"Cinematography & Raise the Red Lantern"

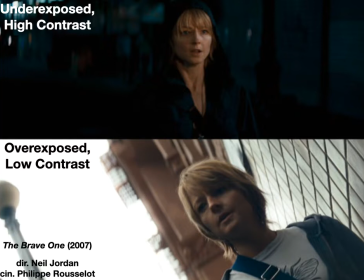11:59 I saw it for the first time when I was 18, taking my very first college film class, and it was in theaters that October, fall semester, freshman year for me. So maybe I'm just, this is my weird way of identifying with you all,
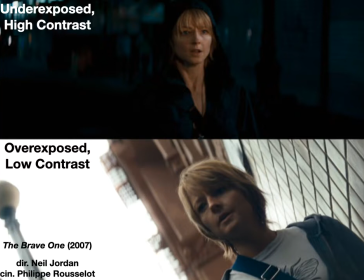12:14 as many of you being college freshmen through the medium of the computer screen but beyond beyond that beyond that i left this in here because this you see at the top it's an underexposed image with high contrast meaning that there's not a lot of light being let into the camera when they're filming this night scene and so
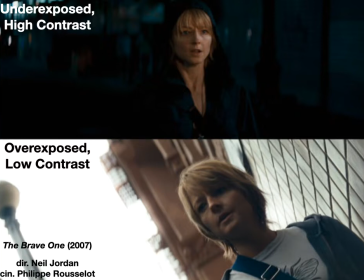12:35 everything seems really dark and indistinct even more so than normal uh because even though this is a night scene like they could have opened that aperture on the camera way bigger and let in way more light and gotten way more detail but they've cranked down that aperture letting in very very
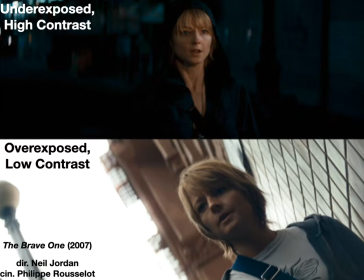12:55 little light and that's why those buildings behind Jodie Foster seem so dark and indistinct it's because there's not a lot of light being led into the camera to register those images on screen but here's the thing it results in a very high contrast image because as you see
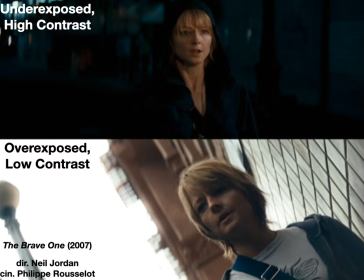13:14 there is a lot of dark in this image but there is one part of the image that is not dark it's very very bright it's jody foster and so you have actually a really like underexposed uh underexposures are being used basically to create this high contrast effect this sort of tension between
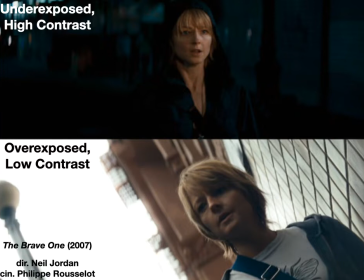13:34 dark and light which helps create a menacing vibe for this menacing night scene at another point in the film they've used the exact opposite strategy they've like way opened up that aperture on the camera to let in as
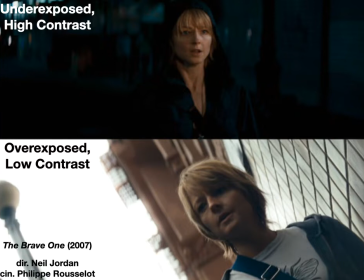13:50 much light as they possibly can and what has happened is so much light is being let in that you're getting this blinding kind of effect like that's the sky was very in all likelihood a very normal shade of blue the day they shot the scene but because they've let in so much light
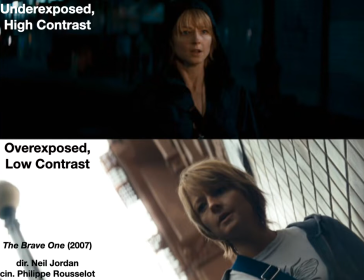14:08 it just seems to be completely white and as a result of that overexposed blinding white light kind of being let into the camera and exposed onto the film you actually don't have a lot of contrast in this image there's not huge tension
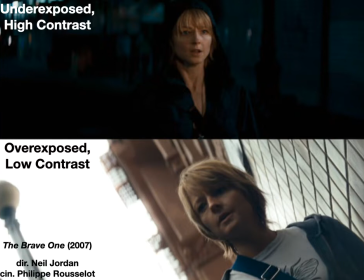14:23 between the light areas of the the the frame and darker areas there is of course some contrast it's not completely white, but the contrast is very minimal. It's much lower than compared to the first images on the top.
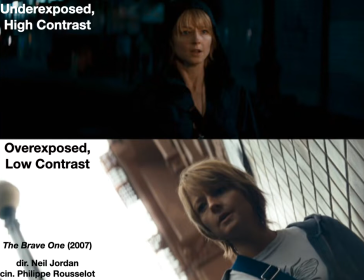14:41 So again, Bordwell Thompson have many, many examples from films that you may or may not have seen. So check out their examples and you'll see the various ranges of exposure and contrast that filmmakers have used over the years.
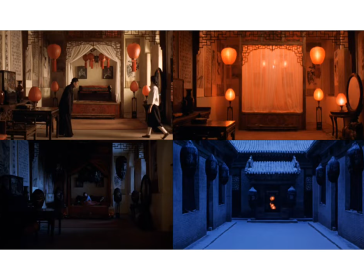14:58 When you get to watching or return to watching Raise the red lantern depending on uh what order you are uh using these these video lectures and you're learning you will see uh the same kind of thing happening as in the brave one you see
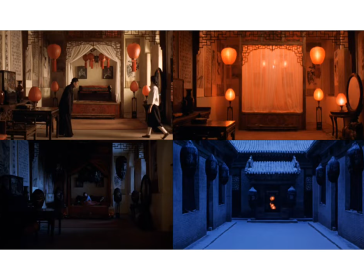15:15 the same you see different exposures and contrasts being used over the course of the film to create different moods and feelings in uh the image and consequently in you the viewer so take a moment to just look at these images.
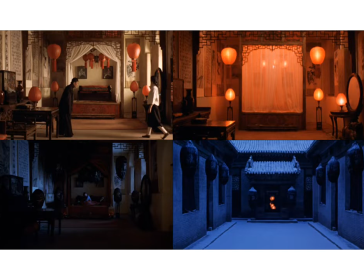15:34 I've tried to select images that are mostly showing you the same thing, although the one in the bottom right is a different shot. It's not of the bedroom, as these other three shots are. And just look at these images and see if you can use the terms that we have been describing thus
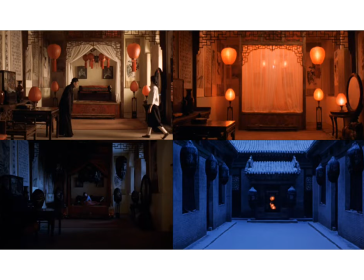15:53 far to overexposure and contrast to describe what you are seeing in these images.